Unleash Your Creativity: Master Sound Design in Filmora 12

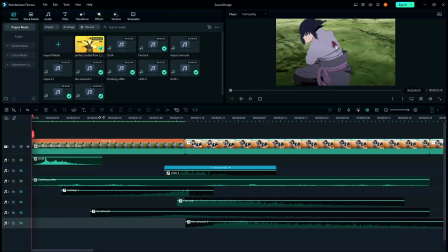243s
Now what I mean by empty spaces basically means that in some places your audio has a dead space. There's no audio there, or even if there is an audio, it doesn't really bring the flow to your clip.
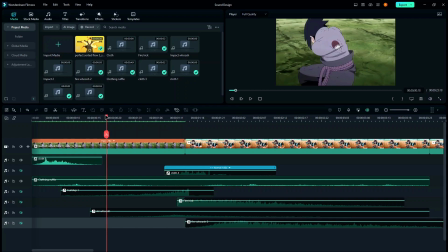259s
So to not break the flow, you actually add build-ups so that it can give a sense of, it can give a greater impact when the clip actually happens. Now a great example of build-up would be here. This SFX is named as build-up 1, and let me show you.
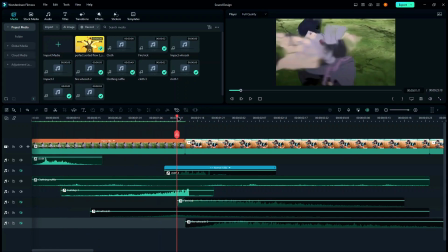282s
As you can see, there was a build-up starting from here until the clip transitioned, and at this point it was at its peak. Now you can see how it brings excitement into the clip.
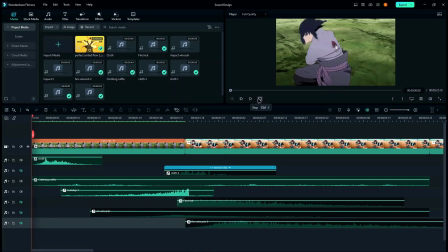297s
After hearing this, the viewer can imagine that something is about to happen, something is about to come. So that's the main purpose of build-up. Now, last and foremost, it's impacts.
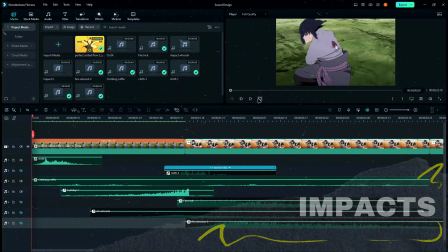310s
Impacts are basically the same thing as build-ups, but they are placed after the build-up.
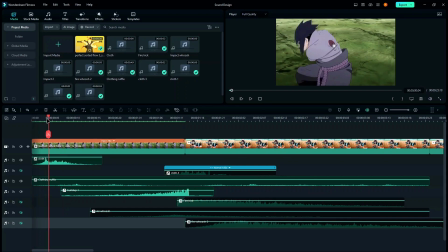316s
Now, the reason they're placed after build-ups is because once you have built up the tension, you want the clip to have a greater impact. You just want it to go boom. So that's why we used impacts. A good example of impacts would be over here. This effect known as fire kick.
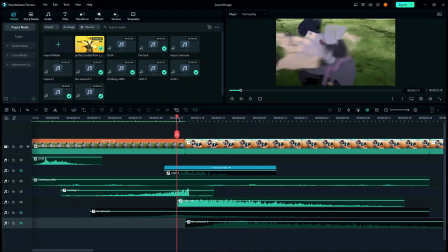339s
See, at this point there was build-up.
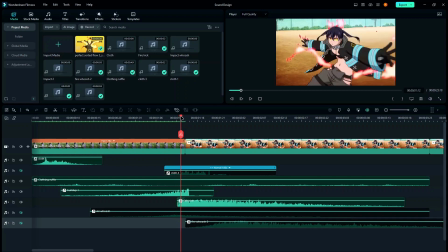343s
The build-up or the tension was at its peak, but as it transitioned, there was a huge impact into the first clip.
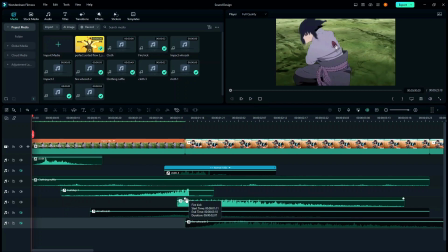353s
Now this merged with build-up and your texture actually gives your clip a whole new realism, right? So that's basically why we use SFX. Now let's brush over these three effects as well.
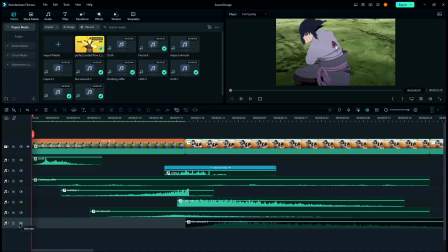370s
Now, glow 3, air whoosh and fire whoosh 2. Cloth 3 I've used as basically a whoosh as well, whereas my fire kick I've used as an impact and a texture.
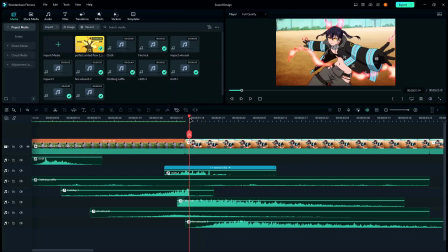389s
Now the reason I've used it as an impact and a texture is because you see these fire things on this girl.
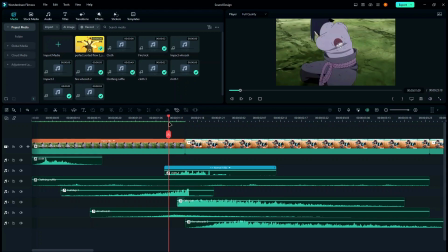396s
Well, fire kick allowed me to give this scene impact,
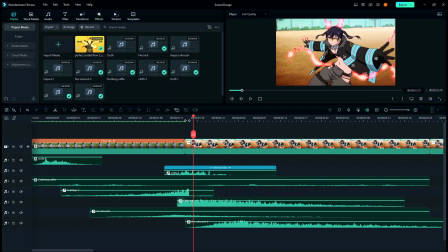402s
and it also uplifted this texture because it makes sense. There's fire, so there must be some sound fires.
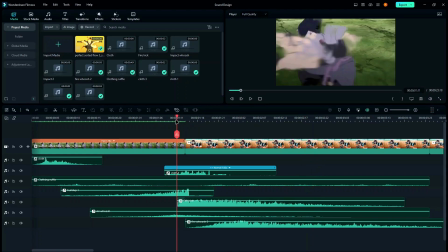409s
See, now you can actually hear the sound of fires at this point. Now, air whoosh I've used as a texture and a build-up. You can see that there's the build-up here. Here it is. Now texture is because they're moving into they're transitioning into the new clip.
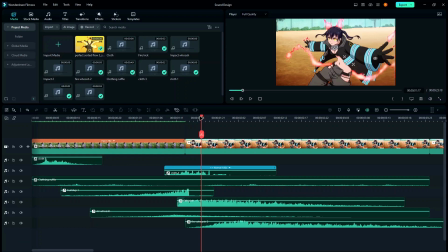428s
So of course there must be some wind over in their clip. So we need to show that as well. So that's why I've used air whoosh. And last but not least is the fire whoosh. Fire whoosh has been used is as a texture only. Why?
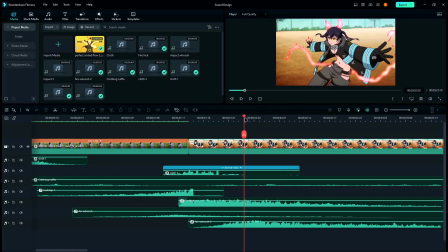444s
Because once again, because of these fire thingies here, that's the only reason it has been used as texture.
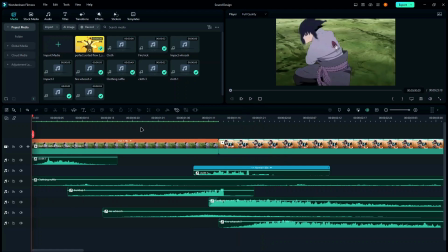451s
Now you can probably guess by now,
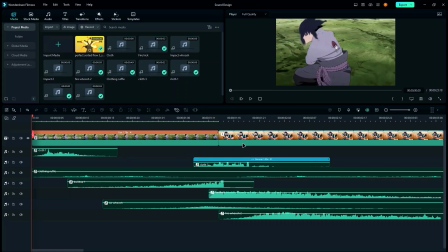454s
but before I had added all of these together and I was showing you individually what these effects were, they weren't sounding as good. Well, that's because that's how sound design works. You need to actually layer your sound design clips,
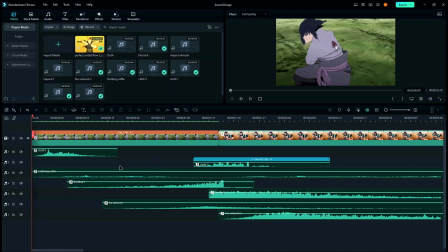470s
and you need to actually combine them with other sound designs like build up, impact, texture, whooshes. Just combine them together. That's when your clip will actually shine. Otherwise, if you add only one SFX, it will not shine and it will actually make your clip worse.